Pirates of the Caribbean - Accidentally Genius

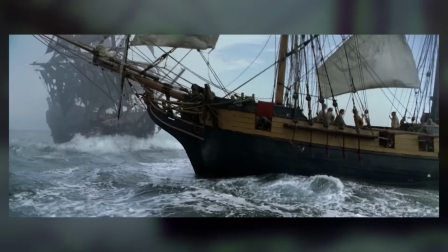Things are continuously moving and the circumstances are continually changing. And while the battle has some spectacle, it's not dependent on it to provide all of the entertainment value.
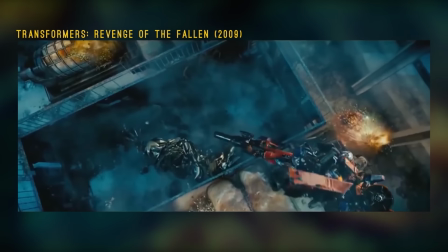And that's the biggest mistake many, and I'd say most, big budget action set pieces make. Relying on spectacle and the quote-unquote cool factor to provide all of the entertainment.
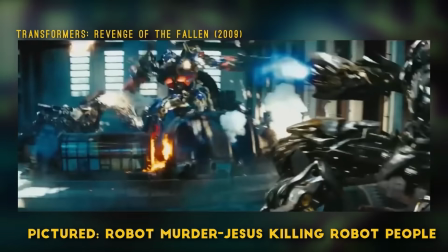You need a little story in there. People like story. People watch movies because they like stories.
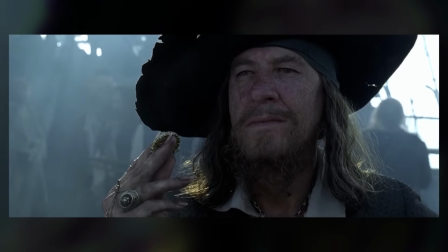So make your action scenes stories. I've already said this, but do it. When the battle comes to a close, the Interceptor has sunk and exploded, and it looks like Will has gone down with it.
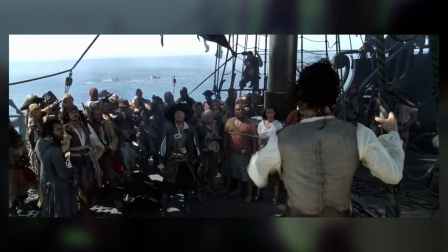However, he reveals he's alive, and when pressed, chooses to do the unexpected and use himself as leverage this time.
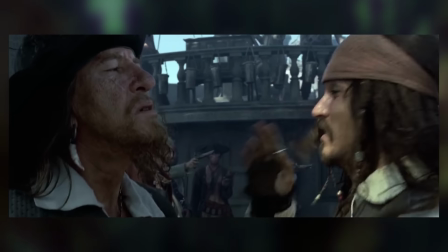Jack, however, was likely hoping to use the information Will just gave Barbossa in order to negotiate for their freedom.
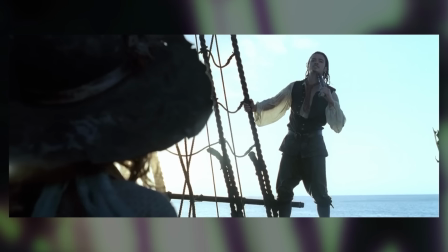Will, threatening to kill himself and lose the pirates their key to breaking the curse, makes his own deal.
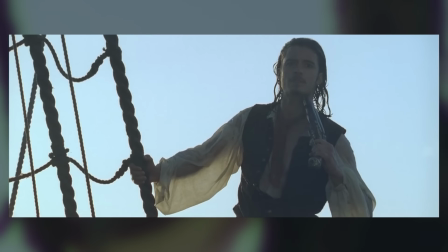Name your terms, Mr. Turner. Elizabeth goes free! Yes, we know that one.
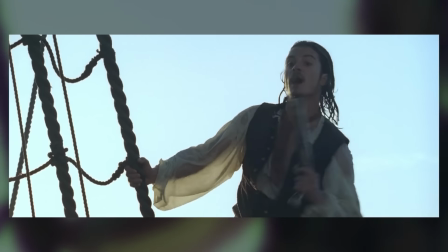Anything else? And the crew! The crew are not to be harmed.
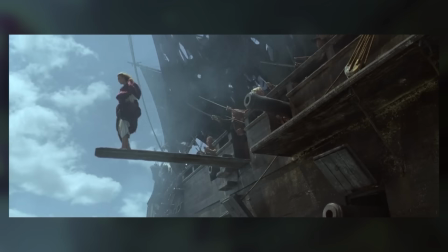But the pirates interpreted Will's instructions about freeing Elizabeth a bit loosely and choose to maroon her and Jack on the same island they left Jack on years ago.
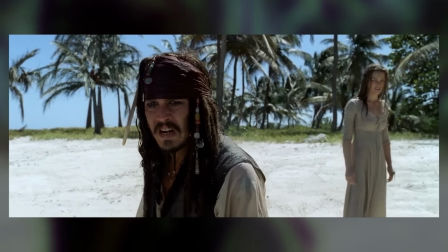That's the second time I've had to watch that man sail away with my ship.
And this beat of the movie where the plot slows down is great for a multitude of reasons.
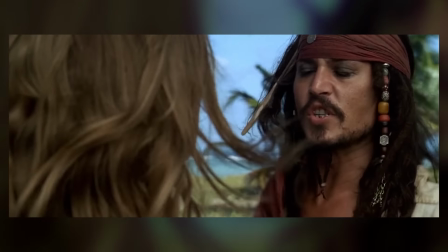First off, the movie needs it. It's been moving very quickly for a long time now, and giving the audience a break before the final burst of action will make the last burst of action that much more satisfying.
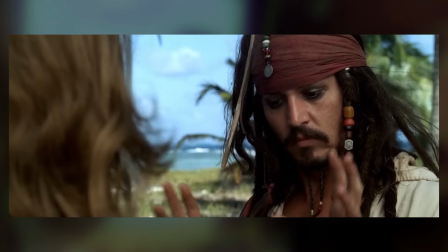Secondly, Elizabeth is our other main character, and she's only interacted with Jack once so far.
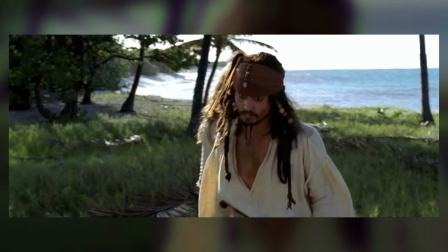This downtime gives us the opportunity to see her and Jack interact a lot more, so that by the end of the movie, we really believe that both she and Will have a bond with Jack.
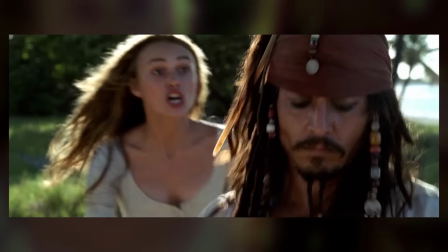This is also where Jack's backstory paid off. Not only was the backstory giving us context for Jack's relationship to Barbossa and entertaining us with the far-fetched story of his escape,
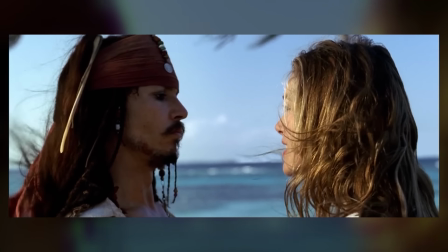but also setting up this plot point where we learn that Jack lied about how he escaped.
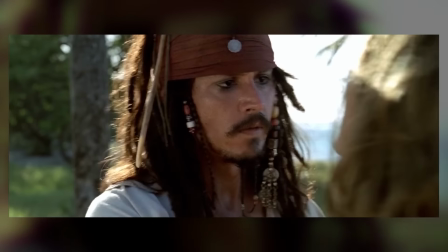It turned out the island was used by rum runners and he was able to hitch a ride with them back to the rest of the world after staying on the island for only 3 days.
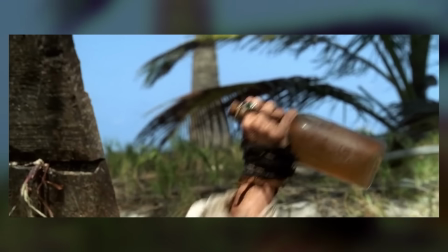Jack uses this previous knowledge to find their old stash of rum, which has been long abandoned since Norrington cracked down on piracy in the area.
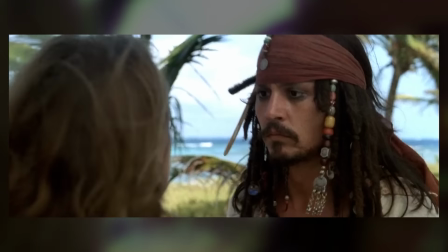Elizabeth shows off more of her knowledge of pirates, revealing that she has read all about Jack's infamous adventures when she's urging Jack to help her get off the island and save Will's life.
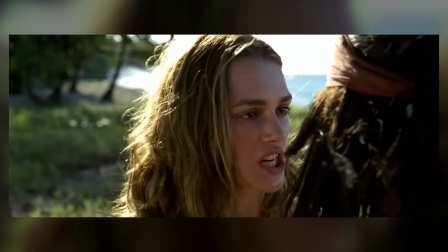Jack, however, has given up and would rather drink his cares away. Elizabeth plays along.
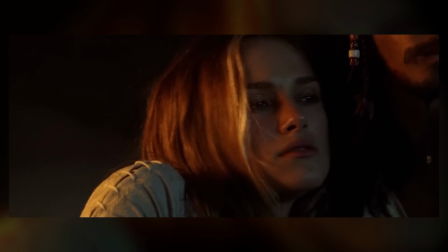And plays to Jack's lasciviousness and vanity.
It must be really terrible for you to be trapped on this island.
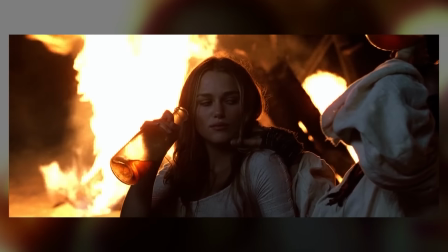But Elizabeth, as it turns out, has outsmarted the guy who has spent most of the movie outsmarting everybody else around him.
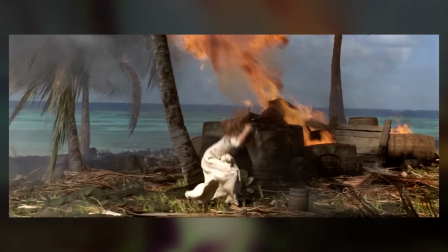While he's blackout drunk, she proceeds to burn all the rum in order to create a giant smoke signal to get the attention of the Navy.
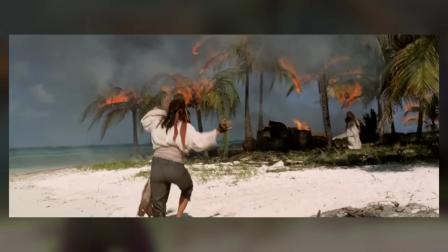Jack, a person who is obviously a high-functioning alcoholic, is incapable of processing this new information.
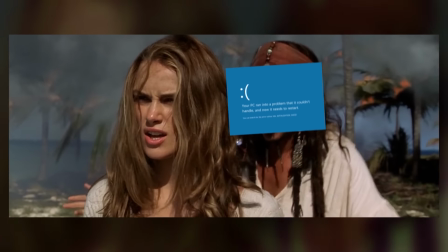Yes, the rum is gone. Why is the rum gone?
He kinda almost gets homicidal.
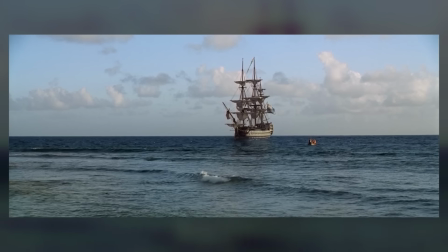But her plan works, and Norrington arrives to save Elizabeth and arrest Jack once again.
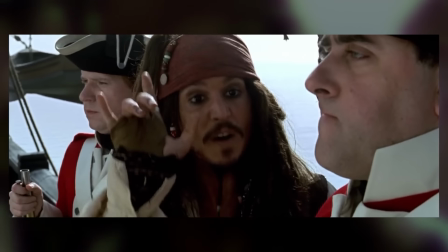Elizabeth tries in vain to get them to go after Will. Jack tries to help by doing what he does best, trying to manipulate them by offering them something they want.
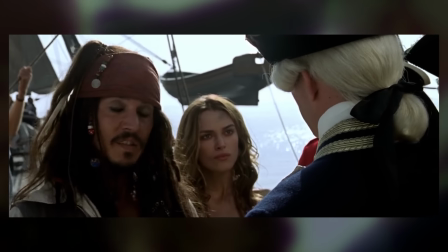Pearl was listing near to scuppers after the battle. It's very unlikely she'll be able to make good time.
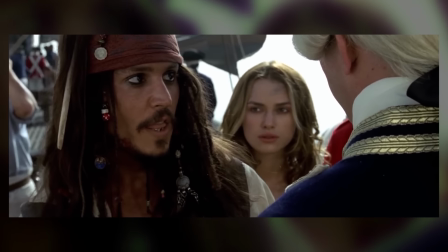Think about it. The Black Pearl. The last real pirate threat in the Caribbean, mate.
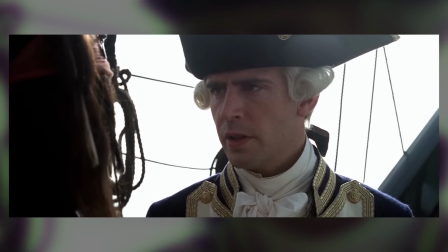Can you pass that out? By remembering that I serve others, Mr. Sparrow, not only myself.
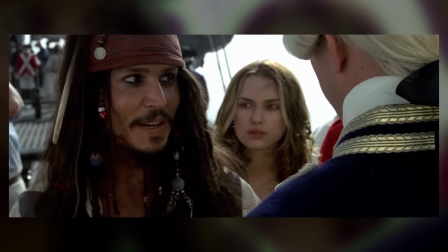But as you see there, Norrington doesn't budge. The pearl would be a gigantic feather in his cap, figuratively.
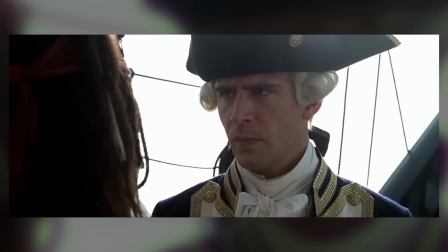But Jack's run into likely one of the only people who is moved by duty rather than personal desire.
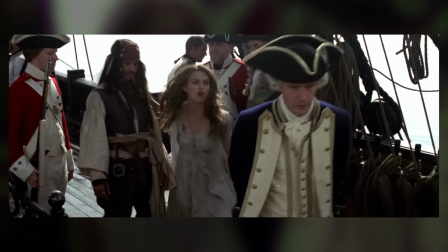Well, I mean, I guess there's one thing he cares about enough to do it.
Thank you, please do this. For me.
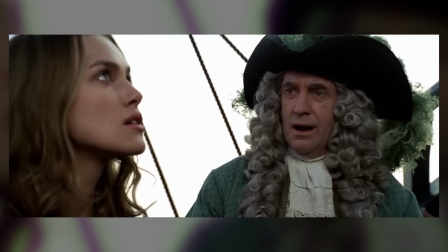As a wedding gift. Are you accepting the Commodore's proposal?
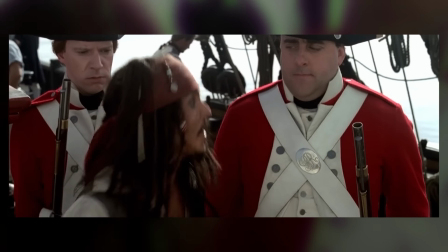I am. A wedding. I love weddings. Drinks all around.
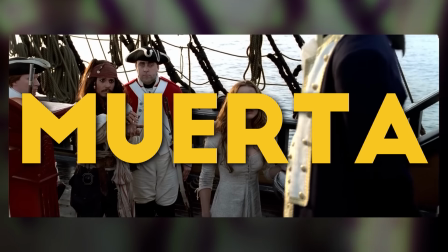And after that, Norrington agrees, having Jack point them to Isla de Muerta. Back at the Pearl, Will learns what happened to his father, the man they called Bootstrap Bill.
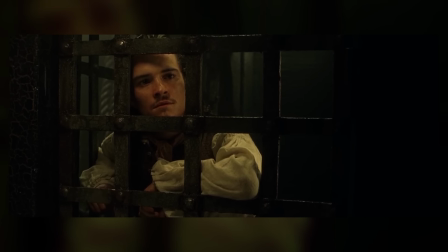It turns out Bill was against what happened to Jack, you know, the whole mutiny thing. And the crew of the Pearl sunk him into the depths of the ocean.
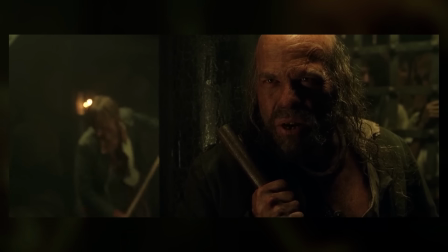It was only after the fact that they learned that they needed to get his blood in order to break their curse. And when I was younger and before the sequels came out, this detail kind of bugged me.